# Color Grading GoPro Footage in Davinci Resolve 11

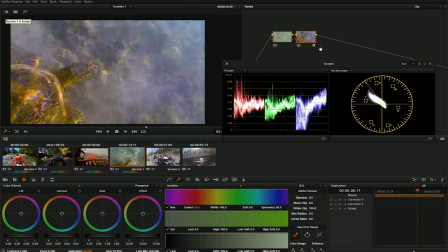And so that's a big difference in the type of image you get all with barely any work, just kind of throwing the LUT on there. Now, again, just like any LUT, you can tweak this, maybe give it some more saturation and make it look even better because every shot's different.
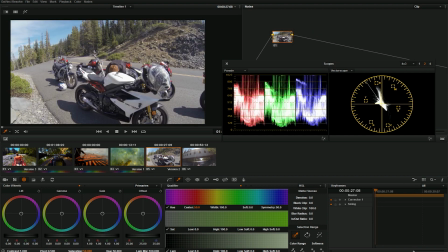Okay, so now we're gonna move on to our next shot. This is a shot of some motorcycles here.
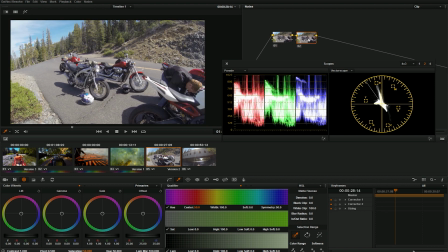And because this is a pretty regular, you know, sunny day, good exposure shot, I can just throw my
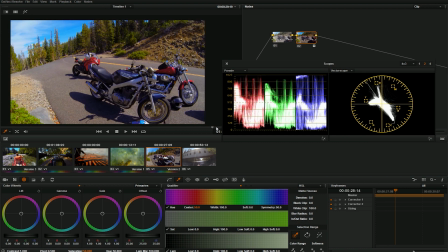Hangtime ProTune to 709 and it looks pretty darn good. I think I'm gonna move on.
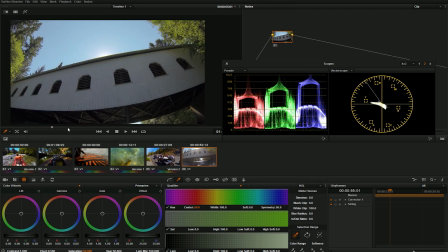Here we have another kayak shot and this time we're going under this bridge.
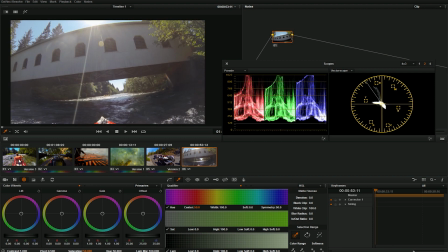So what I'm gonna do is just copy my grade from my first shot by clicking with the middle button.
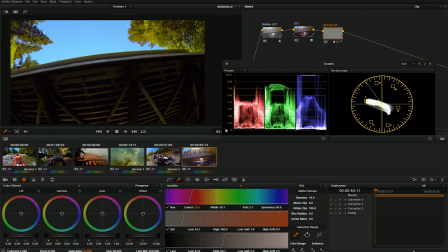And I'm gonna see what it looks like. Looks okay.
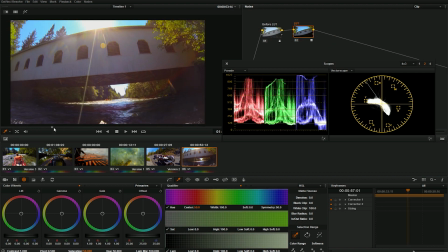I'm gonna take my orange qualifier off of here and see what the difference is here before the LUT.
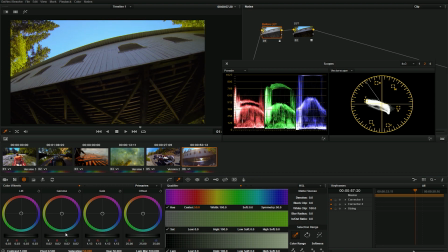It's pretty good. I think I'm gonna boost my midtones just a little bit more just to see those details under that bridge.
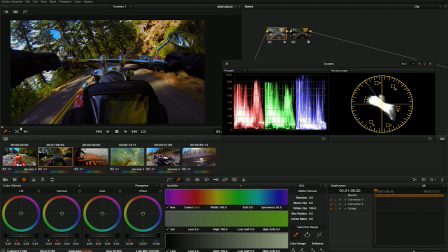That's pretty nice. So now I have a primary adjustment on all of my footage.
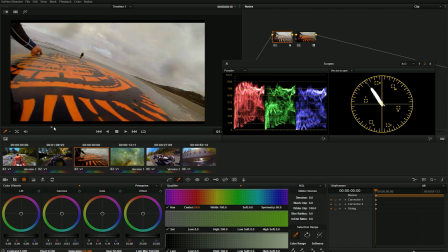It all looks, you know, normal, pretty good looking.
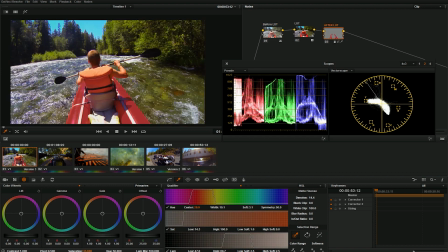And I can stop there if I want, but I think what I might do, since we're having fun here, I'm gonna select all of my footage and I'm gonna add it to a new group.
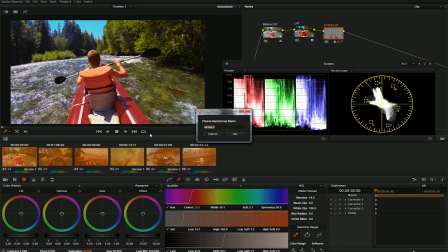And I'm gonna call this style. And I'm gonna go up to my node tree here under clip and I'm gonna select group post clip.
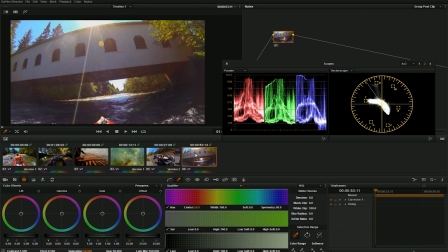Now this is gonna apply to all of my footage in this group and it's gonna apply after my adjustments in the clips.
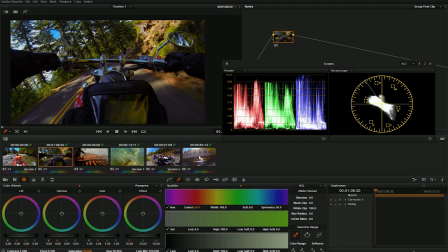And so anything I do here is gonna take an image after my clip adjustment. So what I can do is click on my first node here in my group post clip node tree, right click and I'll go to 3D LUT, and I can go down to my hang time LUTs again, but this time I'm gonna go to 709.
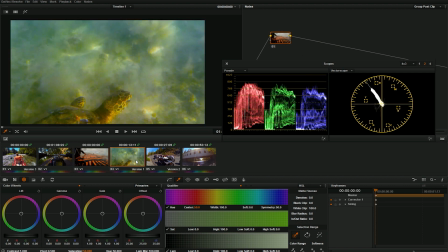And the reason for that is because I've already made my initial adjustments here.
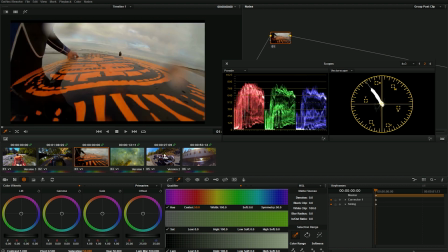Black things are black, white things are white, good midtones, good saturation, pretty good looking images, and so I just want to add some style to this.
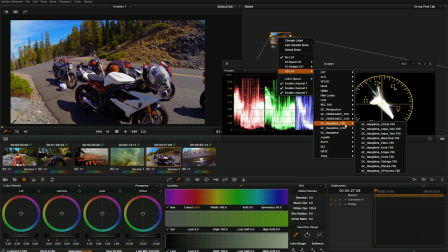So I'll go to my 709 hang time LUTs, and I'm gonna add my first LUT here, which is a two-strip LUT.
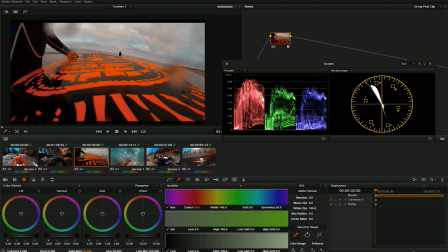And so this emulates some of the style from the old Technicolor two-strip processes,
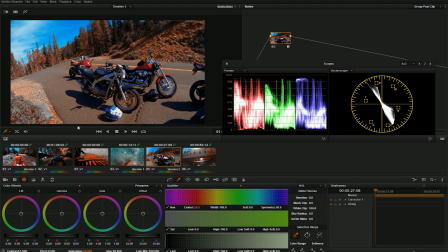and gives it a really neat look. And again, because I've already done my adjustments, I don't really need to do much here,
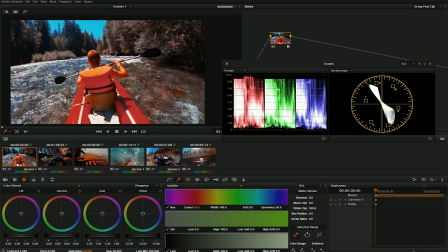just because this LUT doesn't change the brightness values and the contrast values that much.
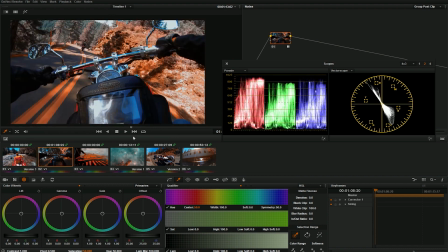It just kind of remaps the color. And so you might have to do a little bit of tweaks, but for the most part, it looks pretty good.
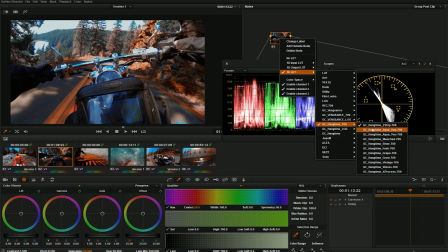So maybe I'll look at another one here.
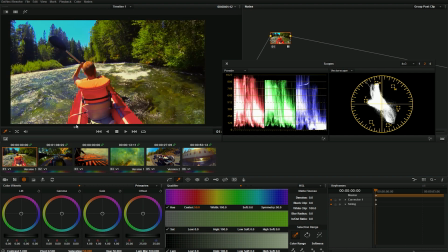This is the X-Process LUT, which is kind of based on the cross-processing look.
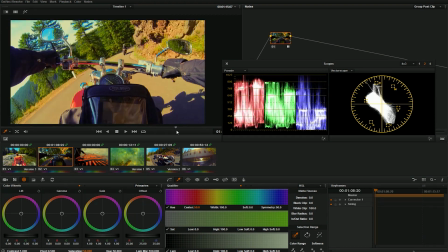It's popular in Photoshop and that type of thing. And it looks pretty nice because it's the 709 version of the LUT.
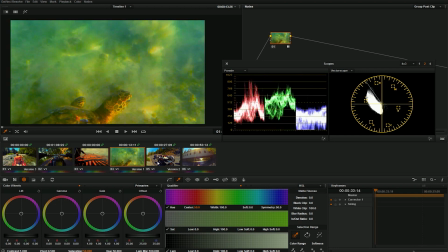So using a group is a great way to put style over your whole movie,
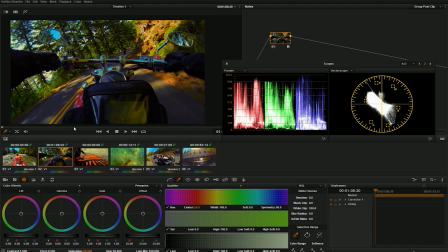or just a selection of clips, or just clips from one camera, or however you want to make that group.
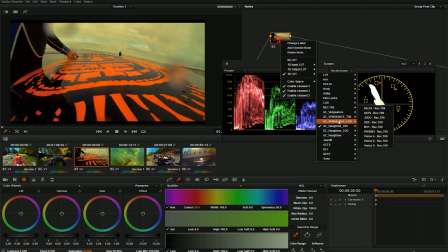So I'm going to go back to my two-strip because I really like that look. And after I decide on this look, I can go back to my clips
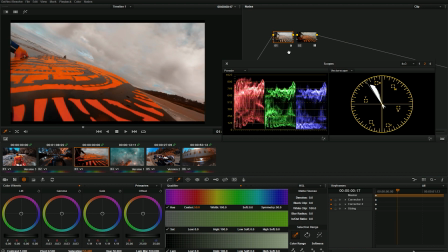and I can add more adjustments to kind of punch this look a little more and maybe bring out that tealish cyan that I know this LUT is really good at punching. And because I'm doing this before the LUT, I can tint this sky a little bit blue and it should really punch it once it hits the LUT.
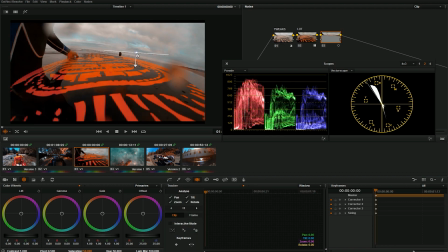So I'm gonna put my gradient up on the sky and just play around and see what I can do here to make things just a little bit bluer.
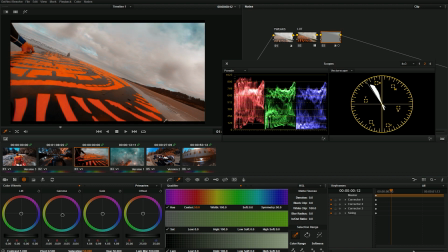So here we have it with the gradient and without. So I can punch that a little bit and let my LUT take care of the rest.
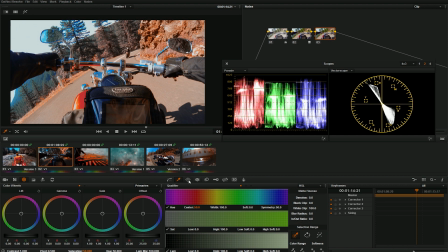Now maybe I want to add a vignette to this shot just to bring some focus to the motorcycle here. You shouldn't add a vignette on every shot. Don't do that.